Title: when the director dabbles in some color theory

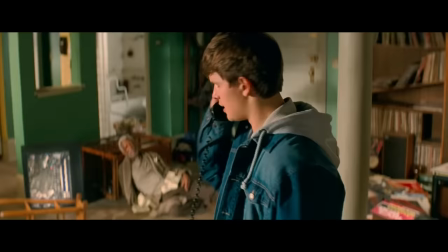0:00 Just tell her baby's coming. Baby? B-A-B-Y, baby.
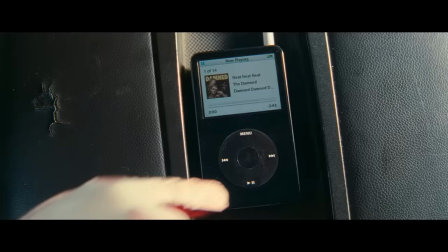0:07 No one makes movies like Edgar Wright makes movies. Action, music, sound, editing.
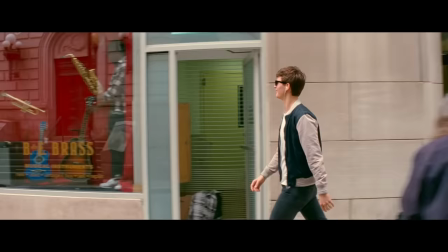0:13 How's that working out for you?
And oh, the choreography.
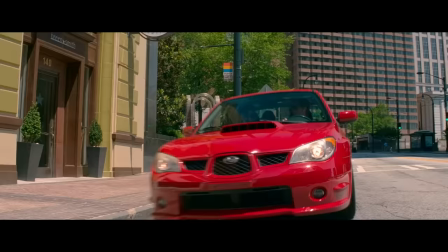0:18 All joined in harmony and distilled down to the smallest moment.
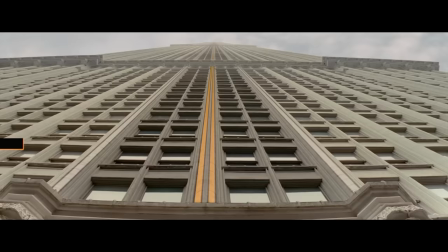0:24 And few of his movies show off that orchestrated ballet of film craft with more style than 2017's Baby Driver.
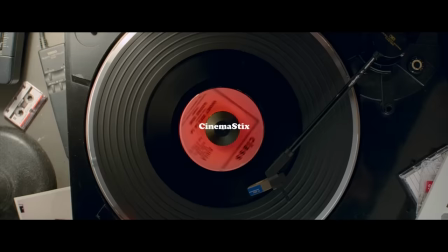0:36 Oh, there you are.
But that's also what every voice on the internet talks about.
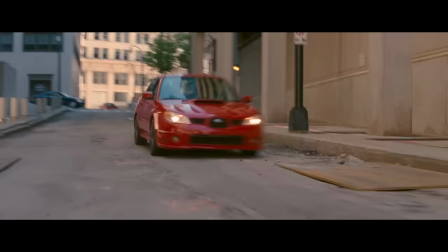0:42 And yeah, it's brilliant and legitimately worth learning from.
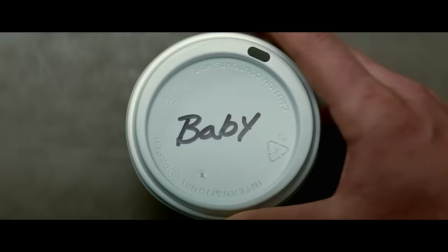0:45 But today, I want to look at an element of this movie that's so in your face that so often, we don't even notice it.
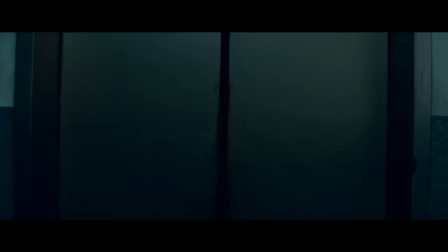0:53 Color.
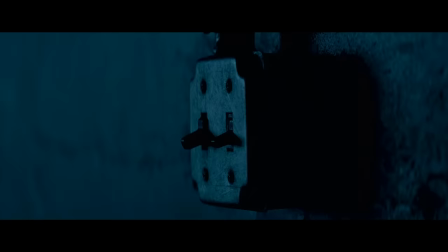0:57 All of my movies and Baby Driver being no exception, I'm always looking to kind of color code the characters. Specifically the color of what Wright's characters wear.
If I close my eyes, maybe I'll feel you again.
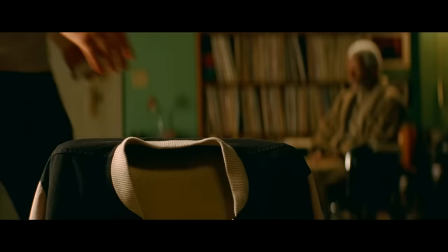1:11 So working with Courtney Hoffman, the costume designer,
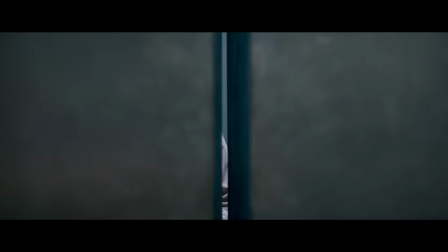1:14 we basically picked a color per character so that that character would be somebody that you could track.
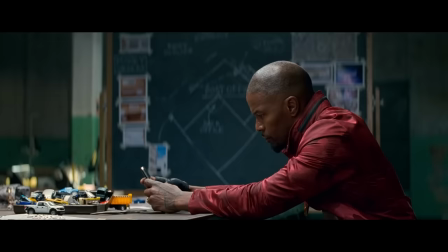1:21 So in this case, Ansel is in like gray and black and white. Jamie is in red, John Hamm is in blue, Asa Gonzalez is in purple and pink, and those are their colors.
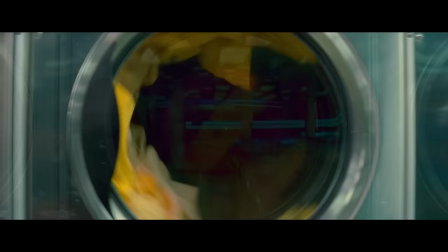1:33 You're not meant to notice it consciously, but it's there. So why is color so useful?
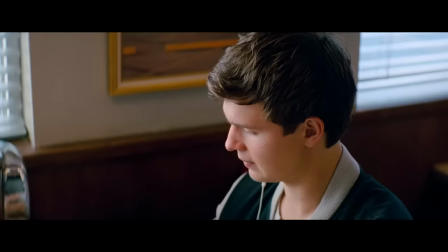1:40 And why does Edgar Wright even bother?
So what is it you do?
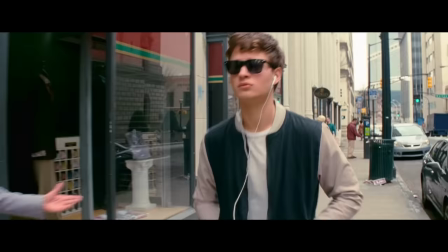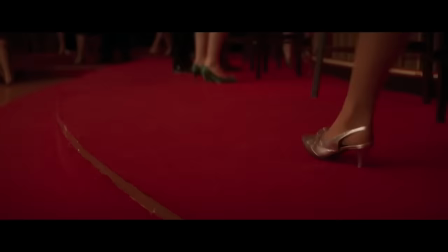1:54 Wright's protagonists have an aesthetic simplicity to them that makes them visually identifiable.
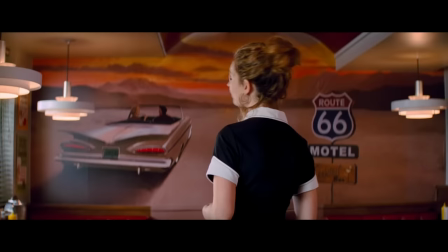2:03 In other words, they wear a kind of uniform.
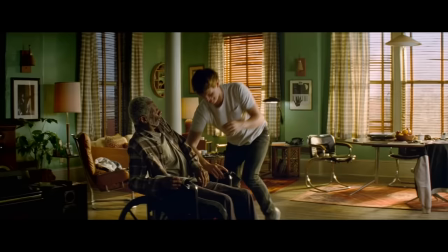2:07 Sometimes that uniform is literal, and other times it's a red tie or a ringer t-shirt.
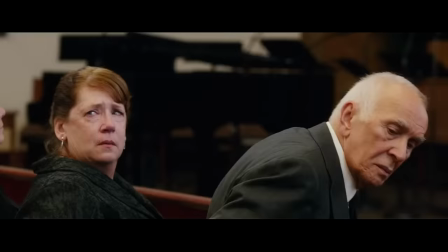2:16 But with Baby Driver, Hoffman wanted to go even bolder, having come straight off the heels of Matt Ross's Captain Fantastic.
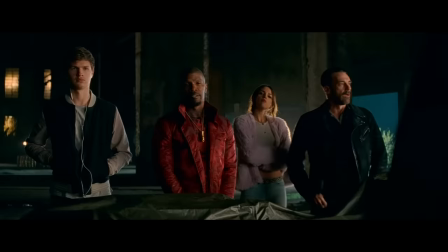2:24 The goal? If you were to dress as one of these characters for Halloween, could you, and would people recognize you for it?
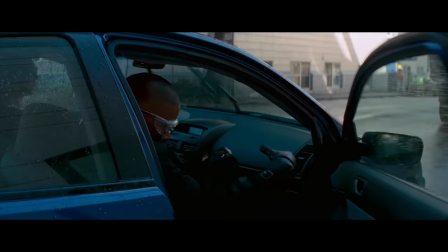2:33 How the fuck I look?
Let's start with Jamie Foxx's bats.
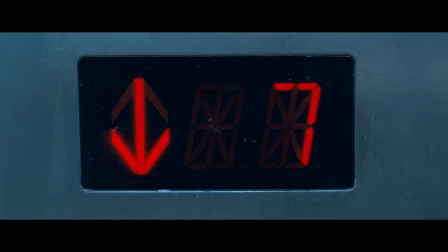2:39 He's big, he's bold, he's loud, wears pure Atlanta, and the color our brains have the most visceral reaction to.
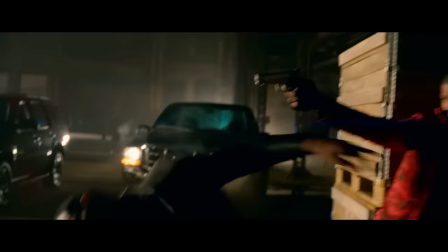2:46 Bats! No need for intros, Doc. Everybody from the jungle to the trap, no bats.
Basically, he thinks he's the king.
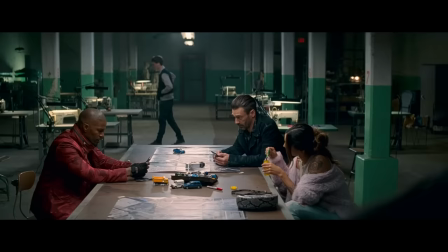2:52 I can hurt you like you hurt me too.
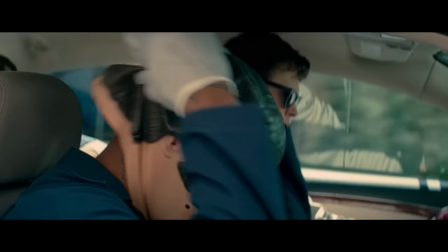2:56 But because his color is so pronounced, we're taught to associate it not only with him, but with what he stands for.
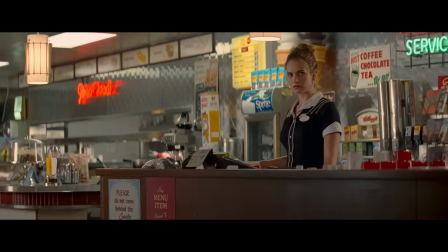3:03 Bats is dangerous and represents one of the greatest threats to Baby's plans to elope.
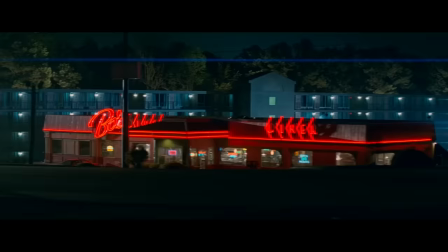3:09 So by the end, our association with the color is so defined that it becomes transferable to different settings
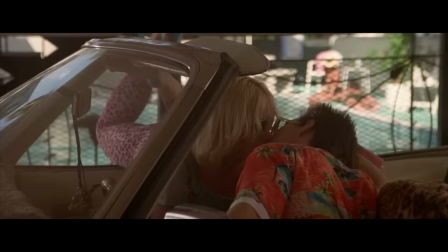3:19 and to other characters. Buddy and Darling are a little different, pulled straight from movies like Wild at Heart or True Romance,
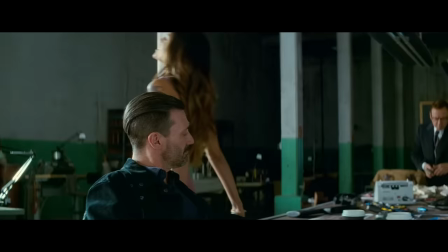3:28 massively devoted, hugely impractical, skirts too short, necklines too low.
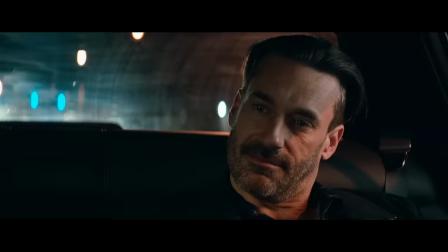3:33 As Hoffman puts it, she wanted femininity to be ultra-femininity, masculinity to be ultra-masculinity.
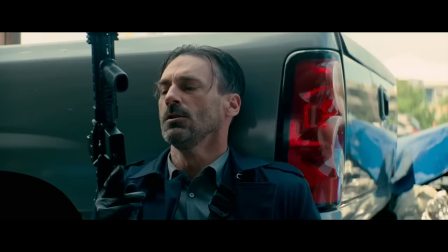3:41 Don't pick up.
She wears pink, he wears blue, and it's all dialed up to 11. But a character doesn't have to be bathed in a color to create an association with it.
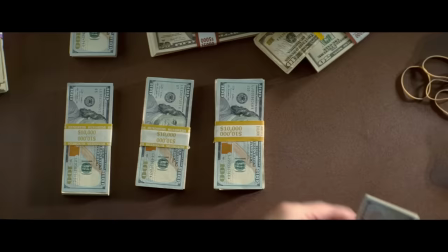3:50 Maybe you paint the office green of somebody obsessed with money. Or you accessorize.
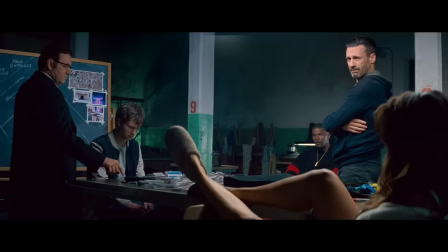3:55 This shit is bananas, dog.
Which brings us to Baby himself.
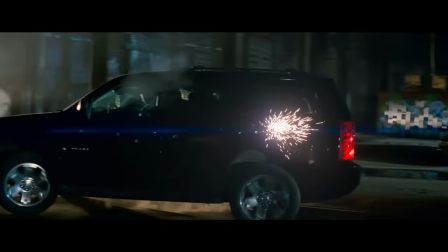3:59 Unlike most movie characters, who stand out because they dress more boldly than the people around them, Baby stands out because he doesn't.
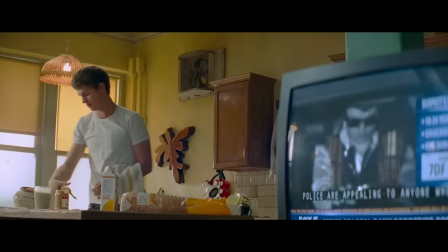4:06 Baby wears flat, colorless clothes, without textures,
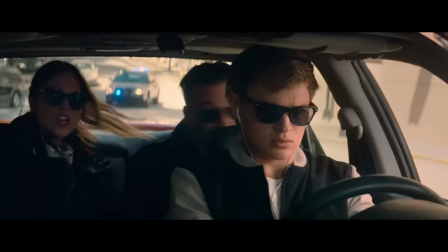4:10 because at the beginning of the movie, he's young, fresh, and has yet to discover who he is.
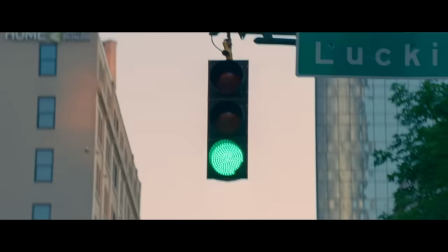4:16 Despite being a getaway driver for a team of bank robbers, Baby isn't all good or all bad.
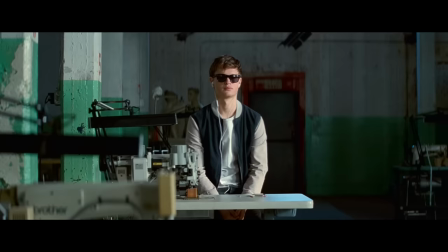4:21 He does crime, but isn't hardened by it or devoted to it. Dressed in black and white, he could still go in either direction.
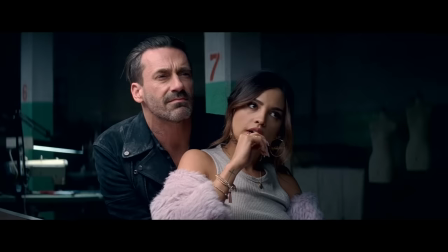4:28 He's got the biggest arc left to go on, while everyone else is fully formed.
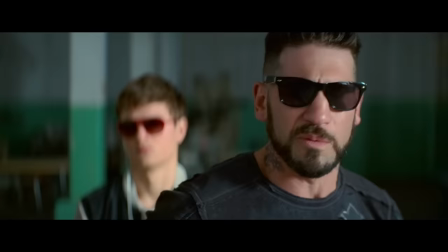4:33 He wants to sit there in his car, keep his white shirt clean while the rest of us, we roll in the dirt.
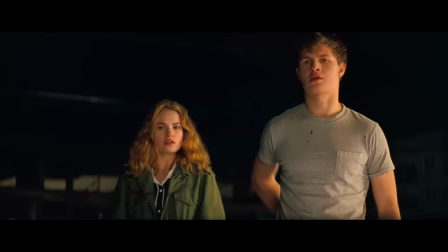4:38 But as he goes through the movie, across his own journey, Baby begins to react emotionally to what happens around him,
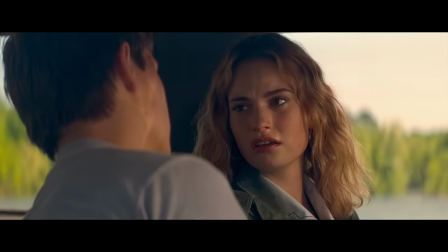4:45 to make his own decisions, to discover who he is and what he wants.
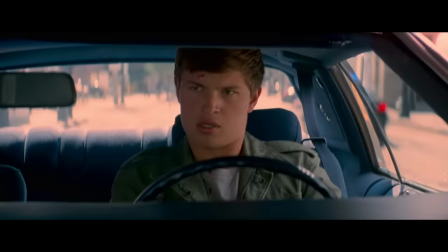4:49 The literal blank white slate he wears across his chest begins to transform,
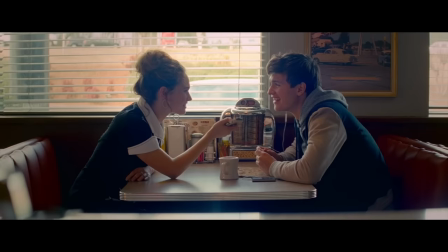4:54 until by the end of the movie, it's no longer white at all. Zebra.
I can see Brett, I guess.
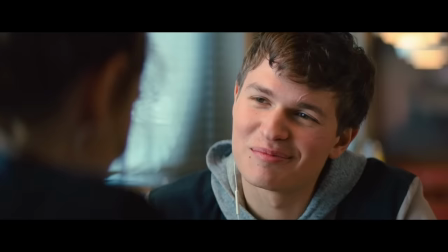5:01 I'm wearing black and white, so you can call me Debra.
Deborah wears black and white too, but those aren't really her colors.
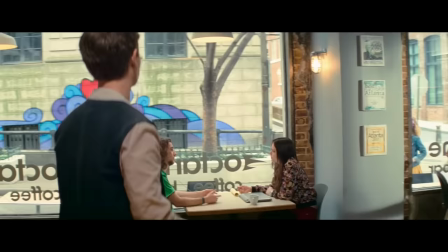5:08 That's her living somebody else's 50s diner fantasy. Her uniform?
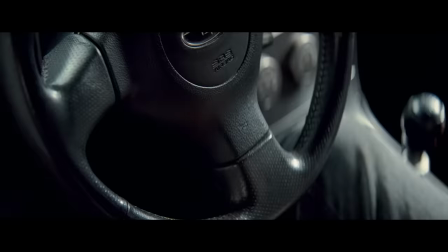5:13 Lily James has sort of denim and pops of yellow. And his baby, nears the end of his transformation, he begins to adopt Deborah's colors.
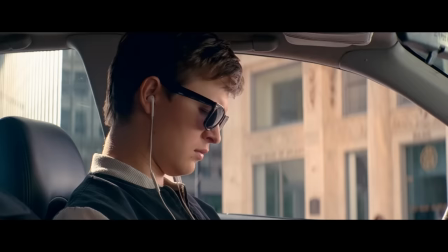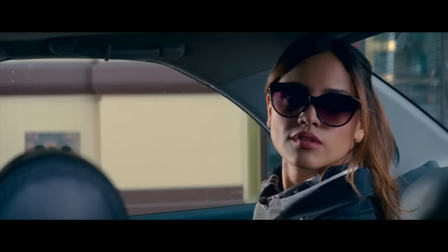5:26 But Edgar Wright's use of color in costume design isn't all about character growth or storytelling. Sometimes the reasons to color-code your characters is actually pretty simple.
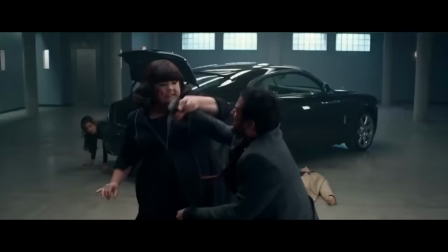5:39 Because in a lot of action films, especially like spy or like hitman films,
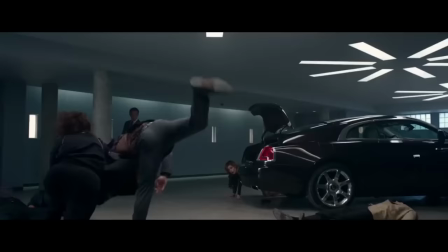5:45 they're always wearing black, and the cars are black, and the goodies and the baddies are in black.
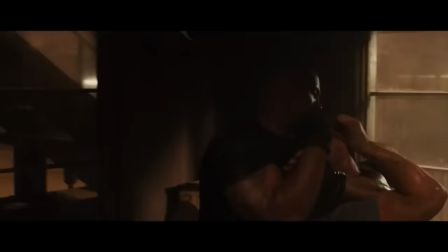5:50 And sometimes if you get into a fight scene where both of your actors are shaven-headed and they're wearing all black, it's impossible to tell what's going on.
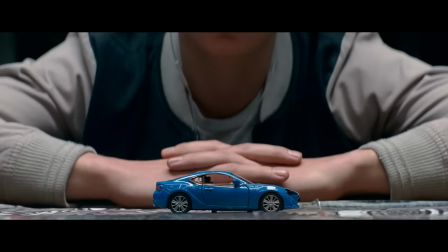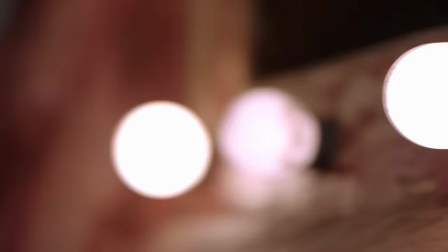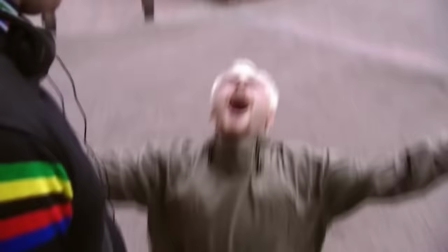6:10 One of my favorite things to do when it comes to auteur directors like this is to look all the way back at where they started and identify their roots,
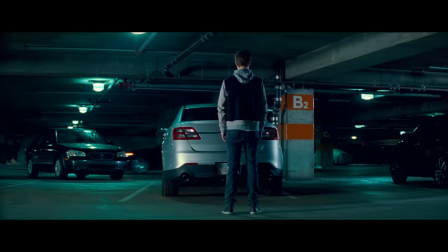6:18 what elements have persisted and which were dropped.
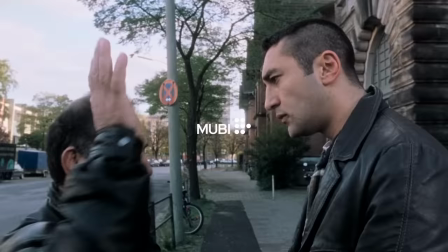6:21 And that's why this month I've chosen to partner with MUBI again, because they have this awesome movies category called First Films First,
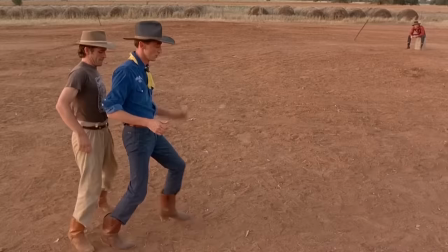6:30 which gathers and highlights some really amazing directors' debut projects.
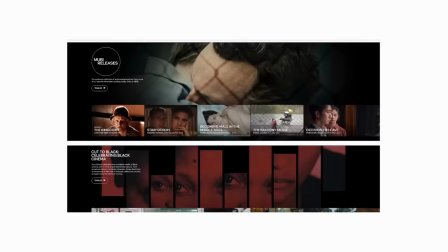6:36 I recently watched Stereo on there, David Cronenberg's first film, very experimental.
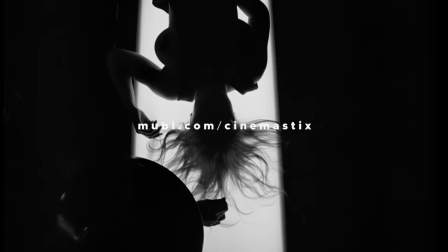6:41 But you can check it out or anything else streaming on MUBI for free if you go to MUBI.com/CinemaStix.
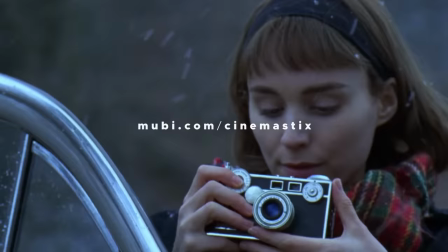6:49 Your selection will vary depending on your region, but that link will get you an extended 30-day trial on everything MUBI has to offer.
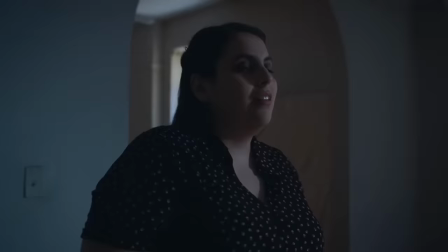6:56 If you're not familiar, MUBI is a curated streaming service dedicated to elevating the best of cinema from all around the world.
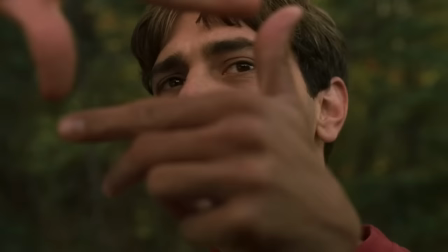7:05 From iconic directors to emerging auteurs, I'm discovering incredible movies every time I sign on.
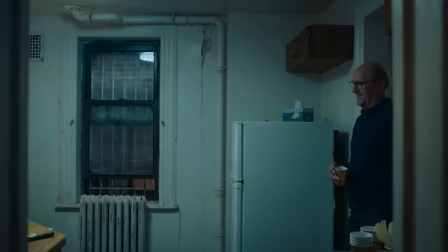7:12 And that's because MUBI's a bit different. Every single film is hand-selected by real people.
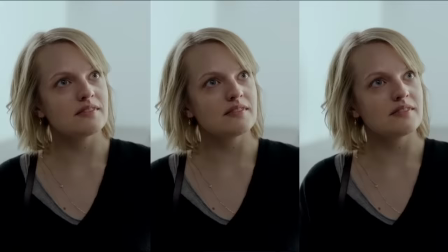7:18 It's like your own personal film festival, streaming anywhere, anytime, and once again,
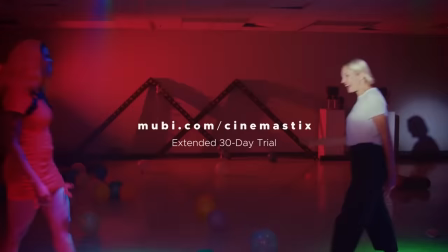7:24 you can check out anything on MUBI for free with an extended 30-day trial if you go to MUBI.com/CinemaStix.
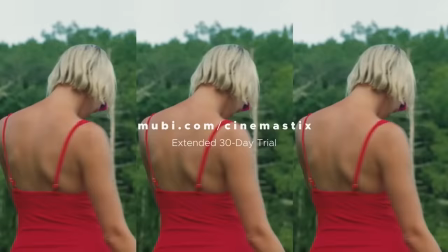7:32 That's
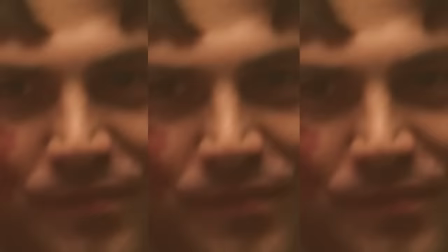7:37 MUBI.com/CinemaStix for a whole month of legitimately great cinema. As always, I'm Danny Boyd.
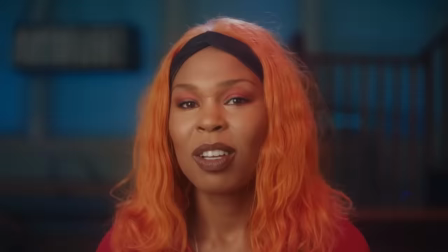7:41 Thank you so much for watching.